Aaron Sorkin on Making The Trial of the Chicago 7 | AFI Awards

Hi, I'm Aaron Sorkin. I'm the writer and director of the trial of the Chicago 7, which is honored to be one of AFI's 10 best films of the year. And it's great to be here.
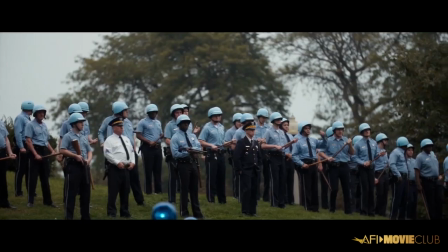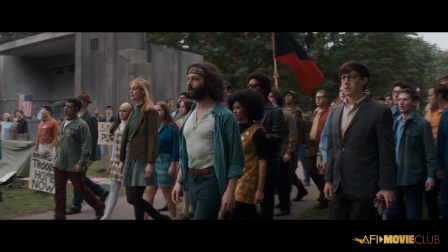This is the first riot sequence.
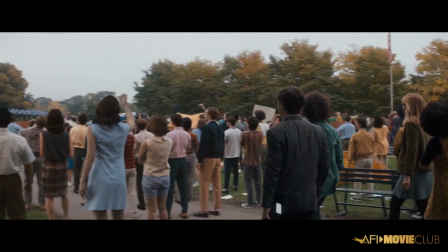This was one of our challenges, these riot scenes, which are basically battle scenes, because we had to do them on a budget. And anytime you're doing something out of budgetary necessity, you want it to look like this is what you would have done if you'd had an unlimited budget.
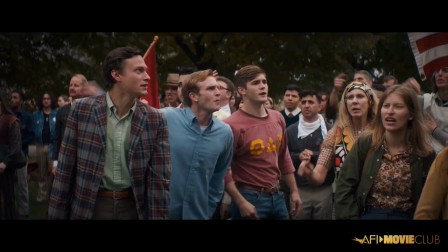And I think that we did that. The we that I'm talking about, Faden Papamichael, our DP, Alan Baumgarten, our editor.
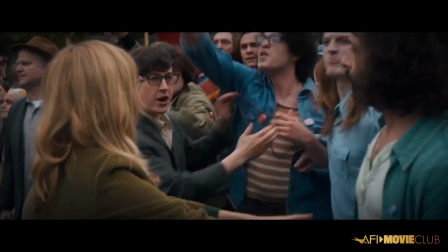First of all, we wanted to come at you from 10 different directions at 100 miles an hour.
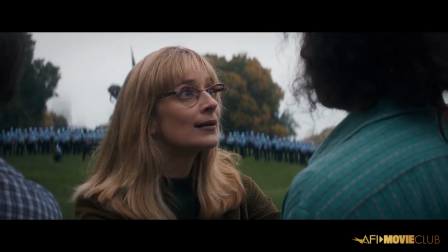So there are multiple narrators, whether it's witnesses on the witness stand,
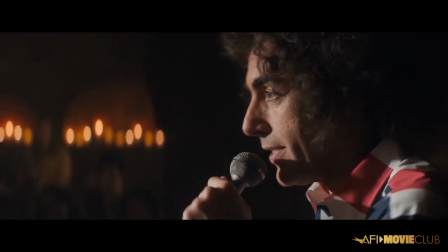Abby doing his stand-up, if you will, or the actual action itself.
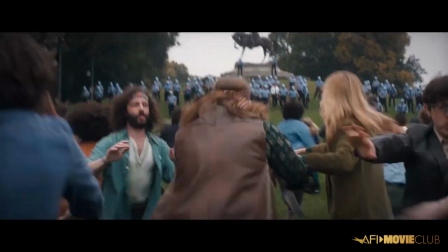And the way we were able to do these riots on our budget was, first of all,
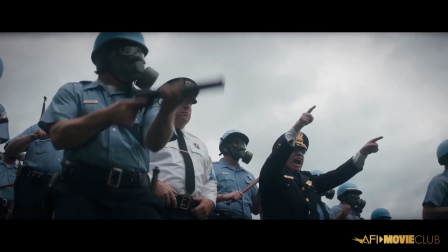we were able to shoot these scenes in Grant Park and on Michigan Avenue in Chicago, which was an enormous help because it meant that we would now be able to use archival footage and it would match.
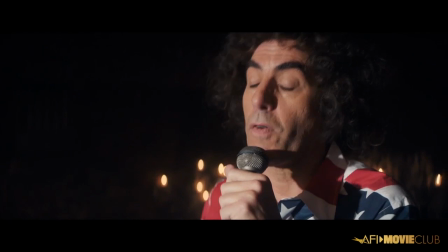So I got a bunch of wide shots using smoke from the tear
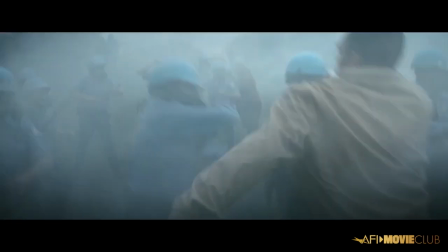gas to kind of disguise the fact that there weren't as many extras as we were pretending that there were.
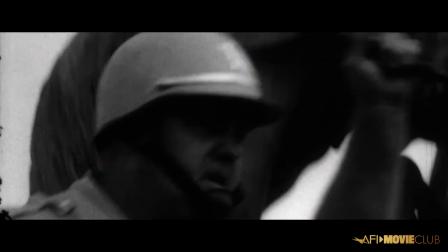And then a bunch of very tight shots, micro shots of a pair of eyes right before a riot club hit it.
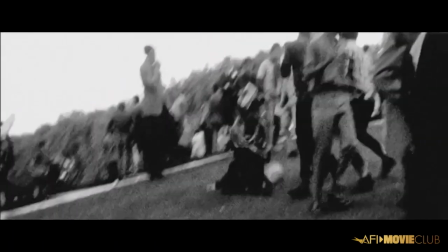And then Alan Baumgarten and the editing team, after looking at hours and hours and hours of archival footage,
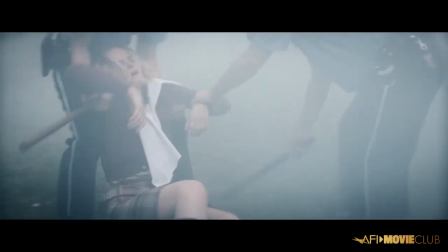just sort of weaved it together into something that worked really well.
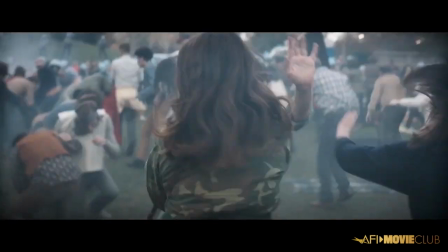Finally, with an assist from Daniel Pemberton, our composer.
Put the flag down!
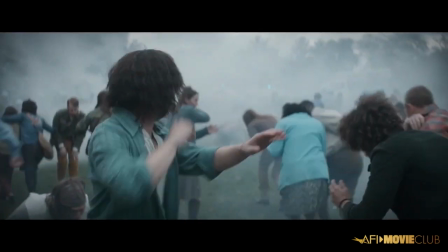I always wanted the film to be about today and not about 1968. I had no idea how much about today it was going to end up being. Donald Trump was elected president. Even before he was elected president, he had these rallies where there'd be a protester and he'd start to get nostalgic
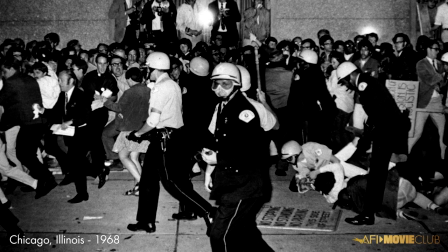about the old days when they'd carry that guy out of here on a stretcher and I'd like to beat the crap out of him.
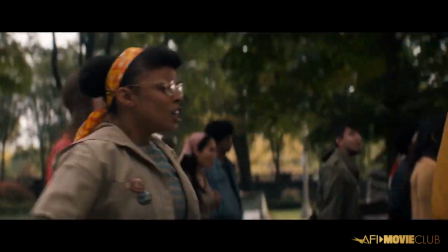And all of us thought that the film was plenty relevant last winter when we were making it. We didn't need it to get more relevant, but it did, obviously, in May with the killing of George Floyd, Breonna Taylor, Ahmaud Arbery.
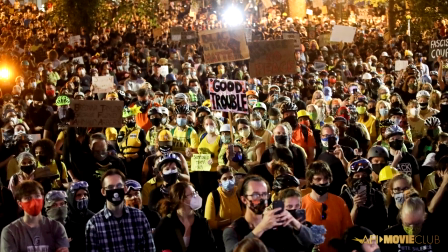There were protests in Portland, Kenosha, Minneapolis, Washington, D.C.,
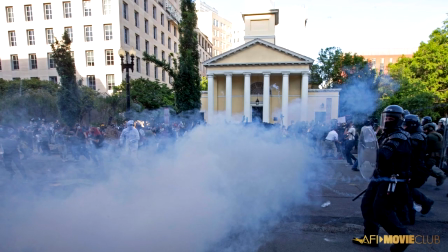and those protesters were met again with riot clubs and tear gas and force. And as if that weren't enough, on January 6th,
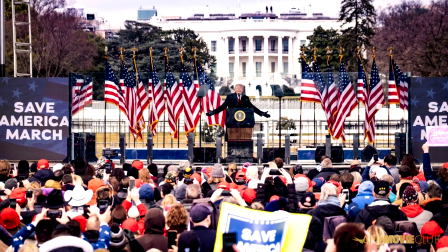Donald Trump stood up at a microphone and did exactly what the Chicago 7 were on trial for doing. I've been asked a lot since the film was released if I made any changes to mirror events in the world. And the answer is no, I didn't. Events in the world changed to mirror what was going on in the film.